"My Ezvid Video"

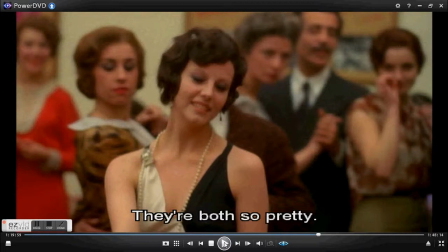489s
This exchange between Marcello and Quadri is commented on by Wagstaff, who notices that Quadri focuses on the aesthetic aspect of the women rather than the meaning of their actions, whereas Marcello is only focused on the women subverting and orders them to stop.
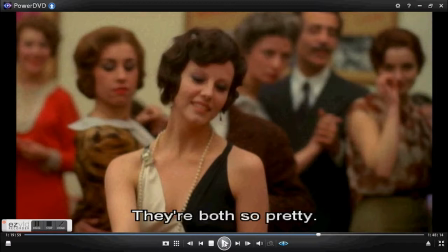506s
This is a metaphor for how the fascist orders the censorship of art forms.
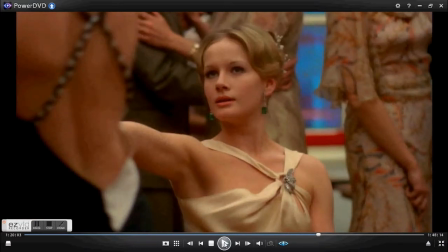516s
We then cut to this medium shot of Anna showing her staring lustfully at Julia.
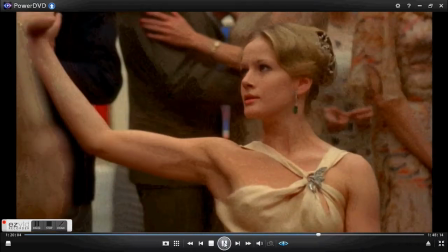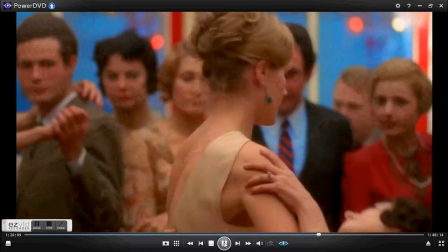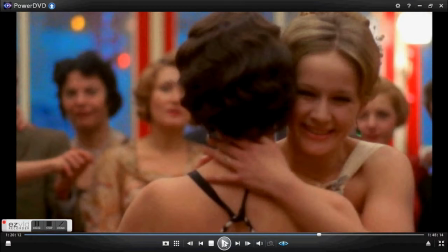531s
It should also be mentioned that in the same interview mentioned earlier for Sight and Sound, Bertolucci described how the camera appeared as if it was in a dance of its own when it was tracking Julia.
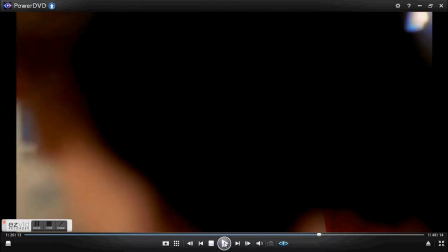543s
This shot is obscured by other actors and is a metaphor for how Anna and Julia have been accepted by this liberal crowd for their individualism, which would be frowned upon in a fascist society.
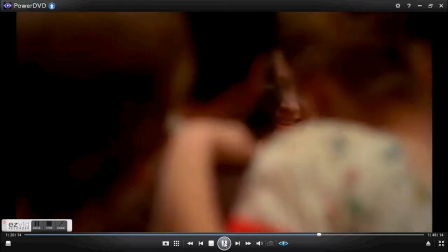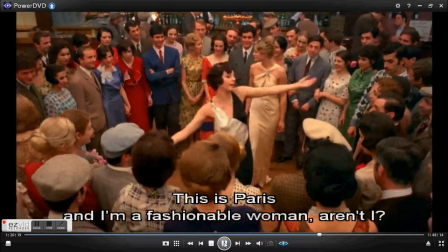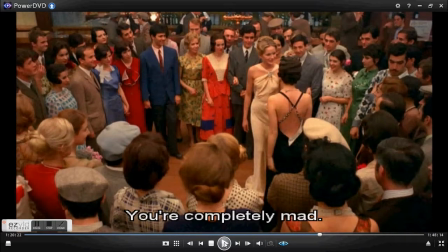563s
We return to a high-angled shot and hear Julia delivering a monologue to the crowd. It is important to mention how easily she changes between French and Italian, and yet earlier in the film, Manganiello is taunted for only speaking Italian, and we will get that clip up as a reminder.
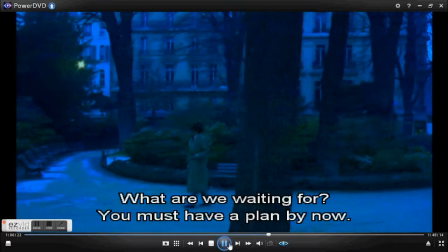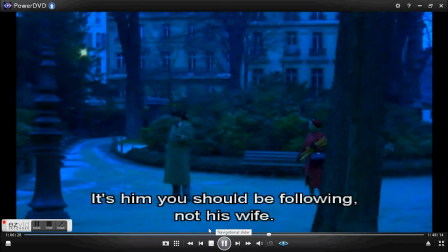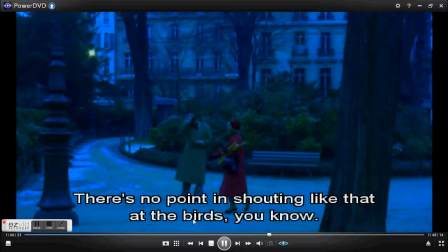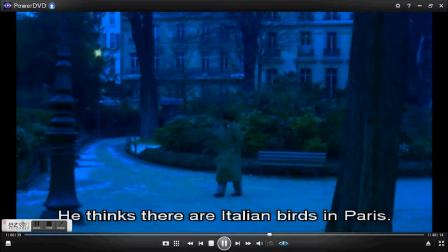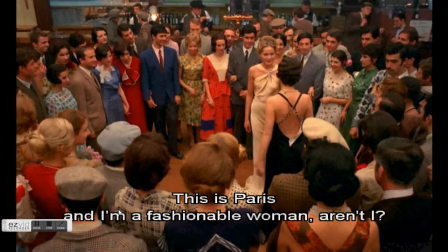601s
This is perhaps a commentary on how women can more easily be sexually fluid in comparison to men.
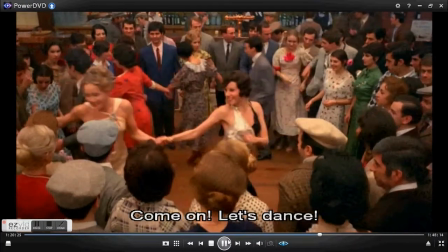612s
The farandole begins.
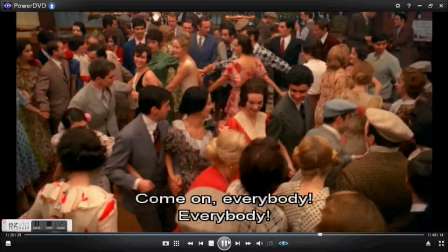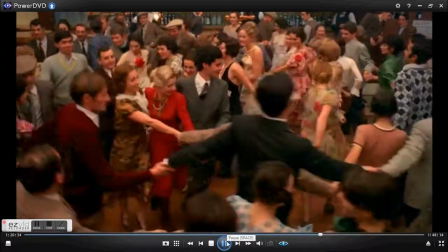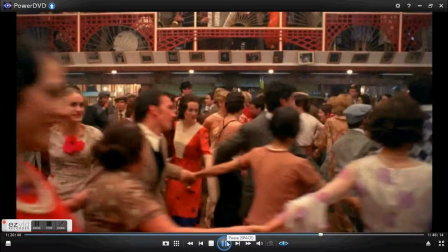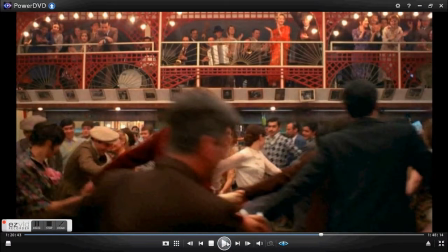630s
The camera tilts upwards to reveal the upper stalls of the dance hall and creates the illusion that they are in a theatre, with those below being on the stage. This would go some way to explaining the exaggerated acting and emotions in this scene.
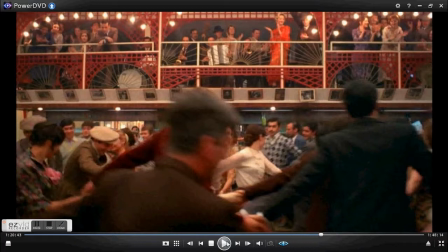645s
In this shot, we also see the extensive use of lighting techniques. Because claim in their chapter of making pictures a century of European cinematography, that Bertolucci said that the film was lit like a 1930s film studio, even on location shots.
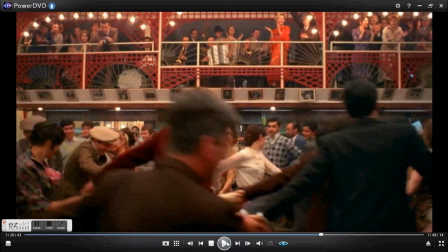665s
This was done to recreate the techniques used in the era in which the film is set.
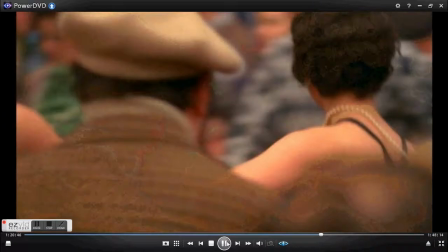674s
And here the camera tracks Julia once more.
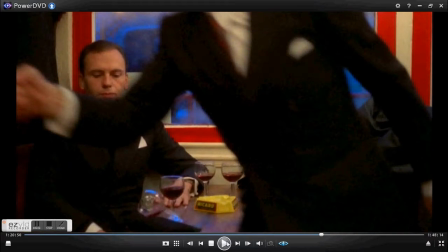680s
We see Marcello and Quadri again, with Quadri being whisked onto the dance floor. In this shot, it is vital to notice that the two are wearing opposing ties. Quadri wears red and Marcello wears blue. This is used to signify their inclinations to liberal and fascist ideals respectively.
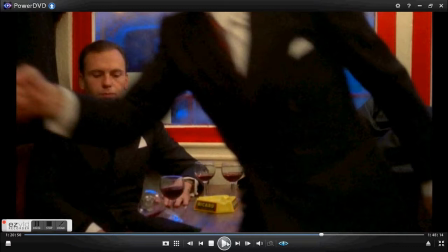698s
The Farandole represents the liberal movement, which Quadri joins, and Marcello is left in limbo, neither joining the fascist Manganiello or the Farandole.
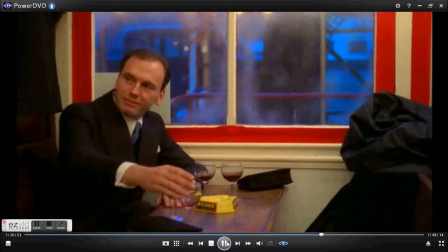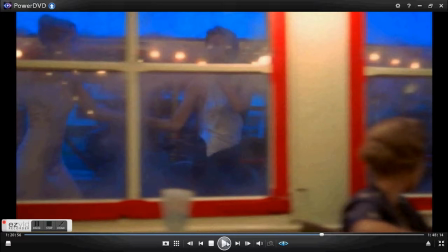716s
Julia leads the Farandole outside, showing that she is not restricted by the boundary of the colours. The camera tracks her, and many tables are empty, showing the overwhelming support for both Anna and Julia.
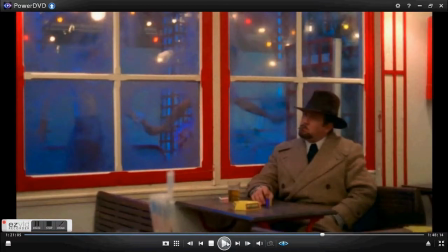739s
The camera pauses briefly here to show the presence of Manganiello.
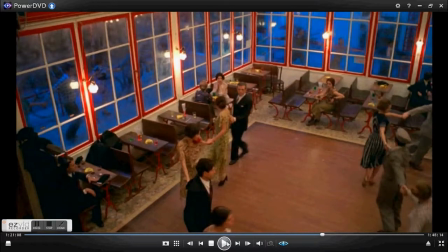746s
We cut to the high-angled shot once more to show the size of the Farandole and the loneliness of Marcello.
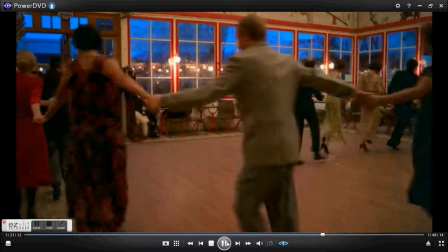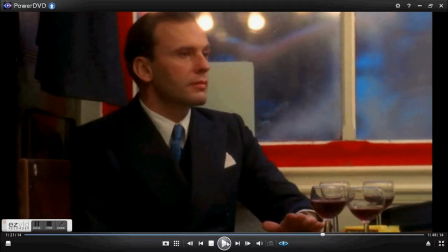759s
We then cut to the medium shot of Marcello restraining himself as he taps his hand, being a metaphor for the way he restrains his homosexual urges.
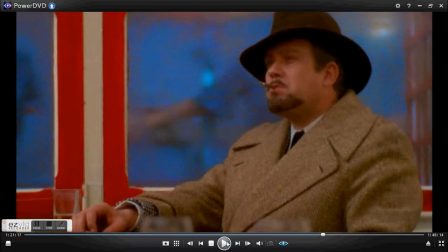771s
We then match cut to Manganiello, who begins to tap his hand as Marcello stops.
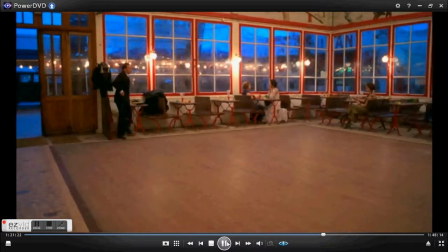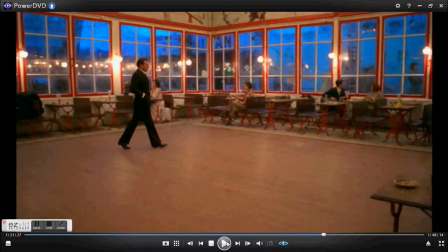785s
Marcello walks timidly across the dance floor, keenly watching out for the other dancers, and his apprehension in walking over to Manganiello reflects his insecurity of his fascist ideals. The pace of the scene slows down as Marcello clearly walks in a delayed manner.
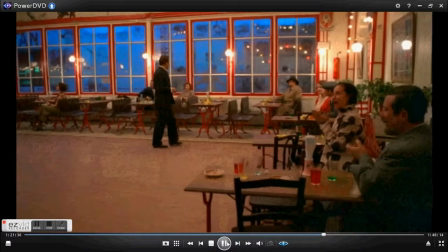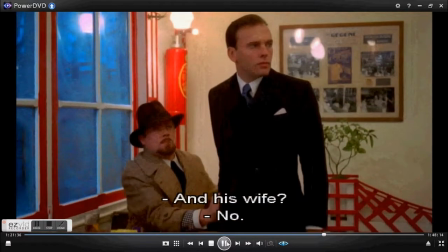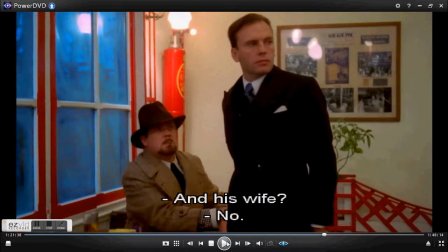814s
We see more overdramatic comedic action as Marcello snatches his arm away flamboyantly from Manganiello.
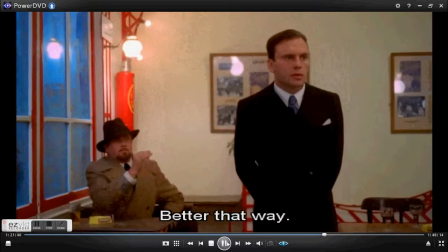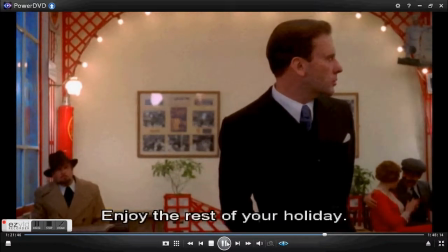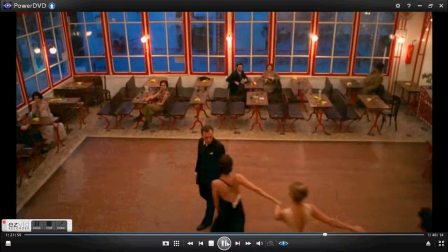831s
The pace now speeds up as the dancers re-enter the hall.
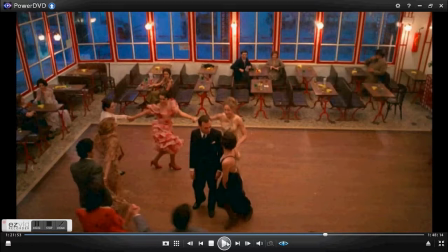836s
The camera switches to a high-angle shot to show Marcello's vulnerability as he is surrounded by the Farandole.
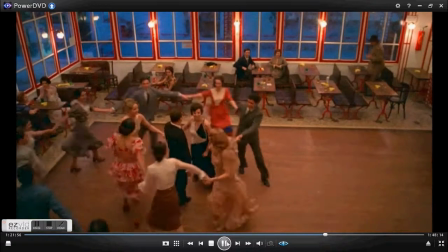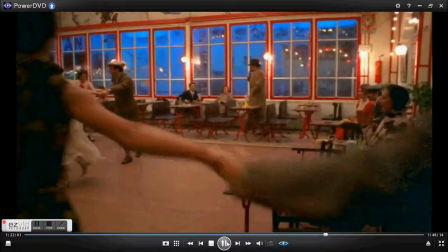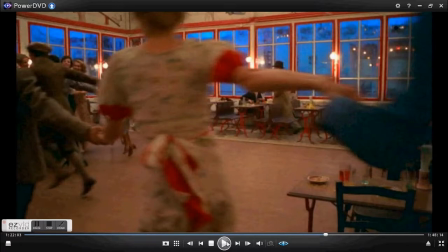852s
The camera tracks Manganiello, uninterested in helping his fascist comrade.
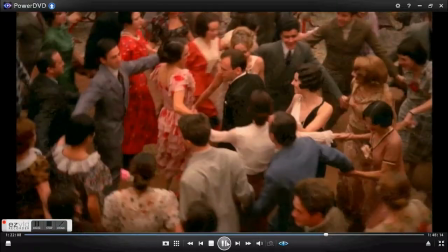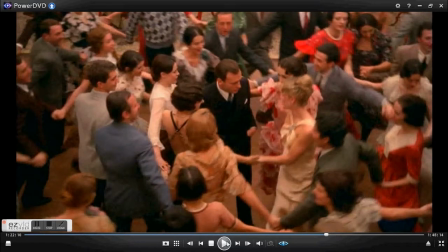865s
We see an element of comedy again as Marcello timidly and awkwardly tries to avoid his fellow dancers. Wagstaff also points out two important parts of this scene. The first is that of the stomping of feet.
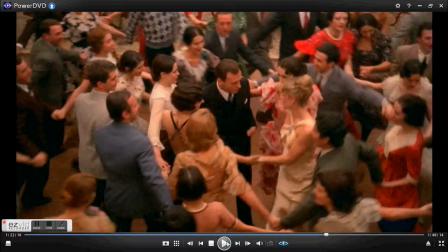878s
It is extra diegetic and does not sync up with the dancers. Its rhythmic pattern emulates jackboots and is a prominent coming war in Europe. Secondly, he points out how this humiliation is a comparison to the scene earlier in the film
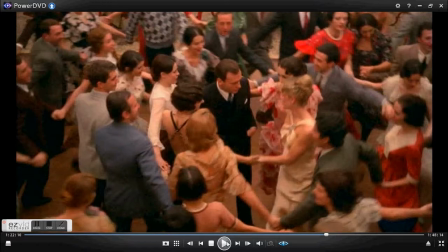894s
when Marcello is subject to sexual humiliation by his classmates when he was a child. I will now return to that clip.
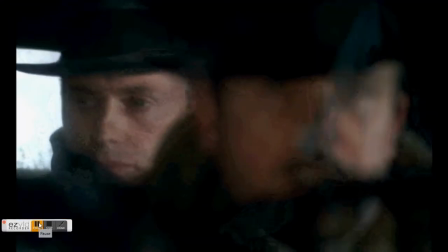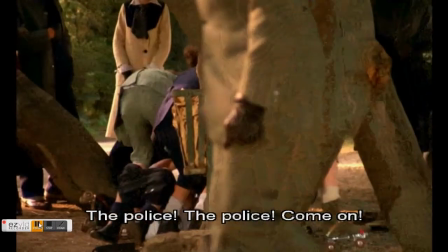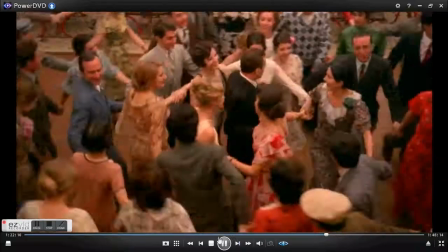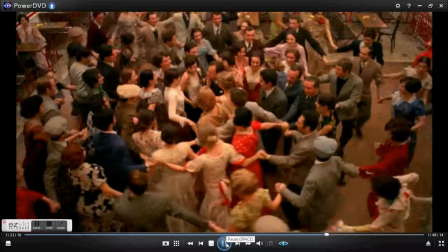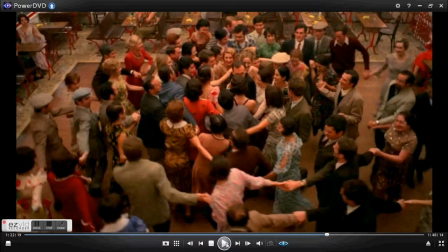924s
Finally, we see Marcello surrounded and mocked, which is exactly what he sought to avoid by becoming a fascist.
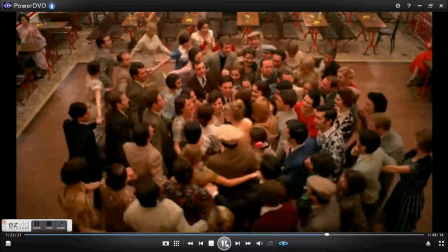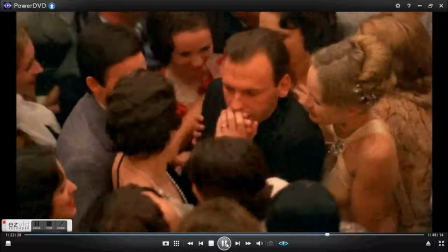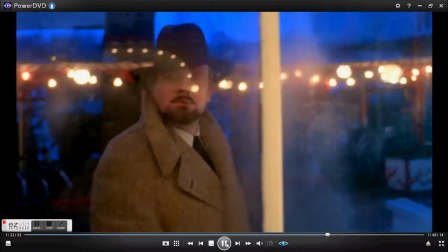945s
Thank you for watching this presentation.